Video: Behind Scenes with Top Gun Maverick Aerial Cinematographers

It's a team. Many times, it's not just a team, it's like you have a dance partner.
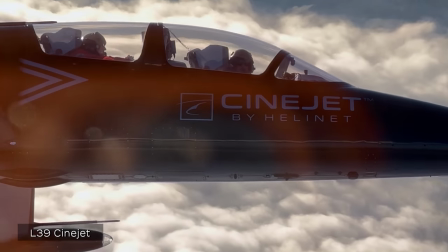508s
Kevin LaRosa is my dance partner in aerial cinematography
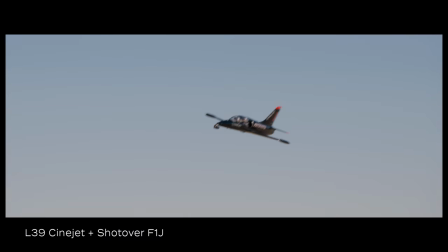512s
and we constantly were putting ourselves right on that edge.
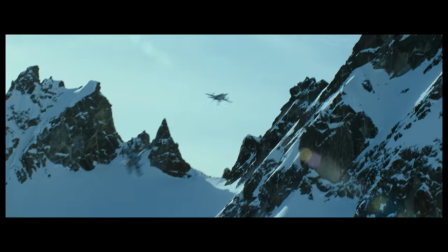518s
The challenge was is to not push too far because we don't want to hurt the gimbal.
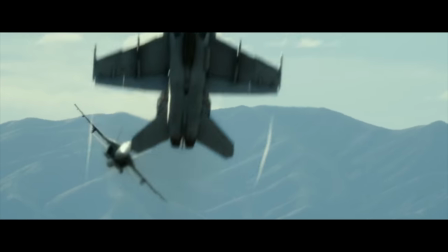522s
At the same time we want to push into those speeds and g-forces to get exciting shots. And we're literally taking that Fuji lens and sticking it right right next to those big afterburner cans, and I'm saying three, two, one, burner. And these huge burners light up on this F-18 and that thing powers away.
Three, two, one, burner.
A place where that lens, I think, has never been before. Got an amazing shot.
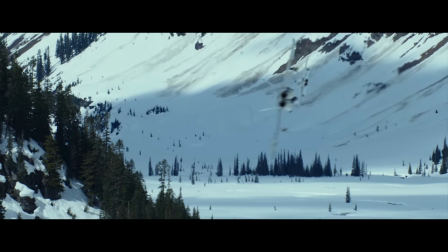550s
Four F-18s suddenly appearing over a lake coming around a point. Kevin LaRosa was using some trees to give us nice foreground wipes. And as they're coming through the frame, there's this immense amount of vapor being pulled off the jets and it almost looks like a sonic boom sort of cone.
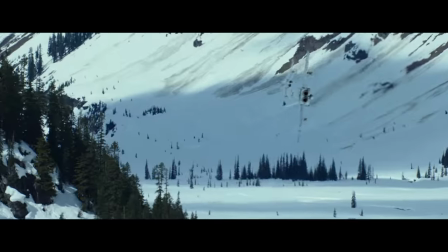568s
And a 300 millimeter lens being operated on a remote head like this is difficult but again I decided to push myself and put a two-time extender on it so that I had a 50 to 600 and now I could get all the way out on the long end of that 600 millimeter
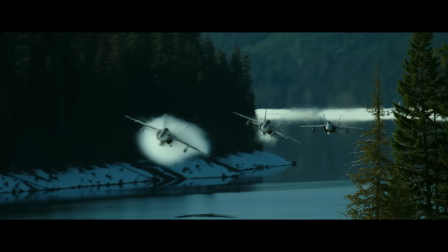582s
and try and pan with these aircraft at max pan speed of these gimbals and when you are operating at the Bitter edge of your capability, the energy gets really exciting.
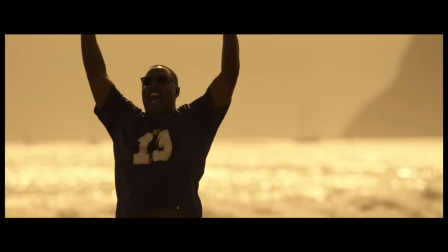600s
What I do love about the Fuji zooms, like all of them from the Premier Institute, the Premieres, you know, some zooms have a very kind of ticky area where they kind of zoom and it's like, you know, you're never really quite sure. But what the great thing about Fuji is they have a great kind of ring and feel for focus pullers to get your actors in sharp, which is slightly critical. We just like how the Fuji lens kind of maintains its field of view throughout the zoom range.
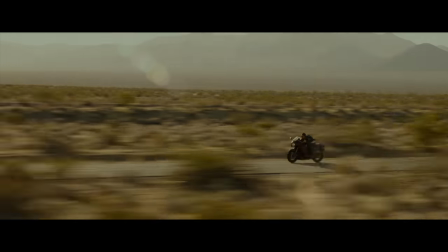628s
If you get a flare in the zoom, it doesn't fog the lens in any other way. The coatings are great.
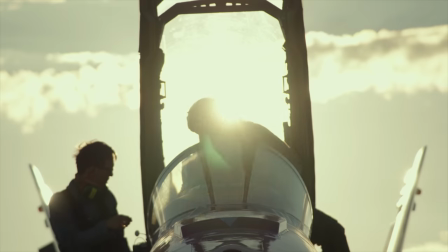635s
Their shots were the sun's dead center in the frame.
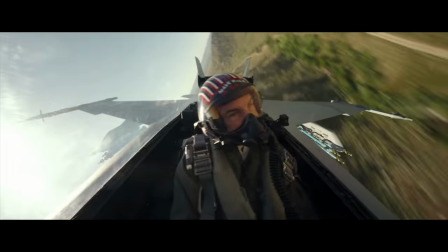638s
Whether I put them into heavy flare, big humidity changes, heavy G-forces, conditions that I would imagine the engineers of these lenses never thought that they would be in.
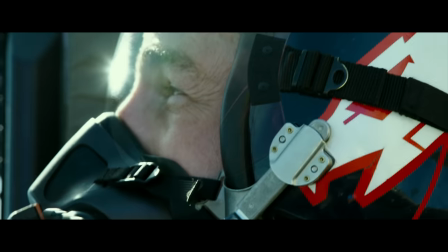651s
we put them there and the lenses worked flawlessly. All the hundreds of hours I flew on that movie, I don't ever remember being grounded for a lens issue or a camera issue.
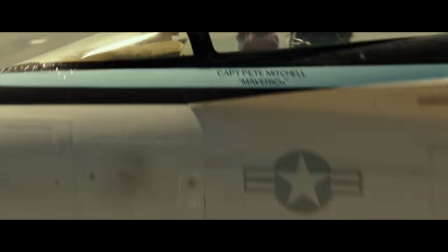664s
It was 100% dispatch reliability and that's huge for me as a camera pilot, knowing that the equipment sitting in that gimbal is going to do its job. If we have a lens malfunction, everything stops. We're going to land and, you know, we might not be in a position to land, we might have subject aircraft as in F-18s up there. So the whole show has to stop, and we've got to get on the ground and fix it. We don't have that problem with Fujinon lenses, and that's why we own them. Regarding the lenses, reliability or serviceability, things like that, I'd have to say reliability is fantastic. Serviceability, I don't know anything about because there's never been a problem. So I don't ever have to send one in. You could have the 1885 up there and have a great range at its onset that's similar to most primes out there. And I feel like, sometimes I feel like that's all I need. Pretty proud of the fact we built that relationship with the U.S. Navy. We built that trust level and that allowed us to get that gimbal and our camera packages right where they needed to be. The movie is the pinnacle of any aviation movie ever to date. And I actually don't know how it could ever be topped.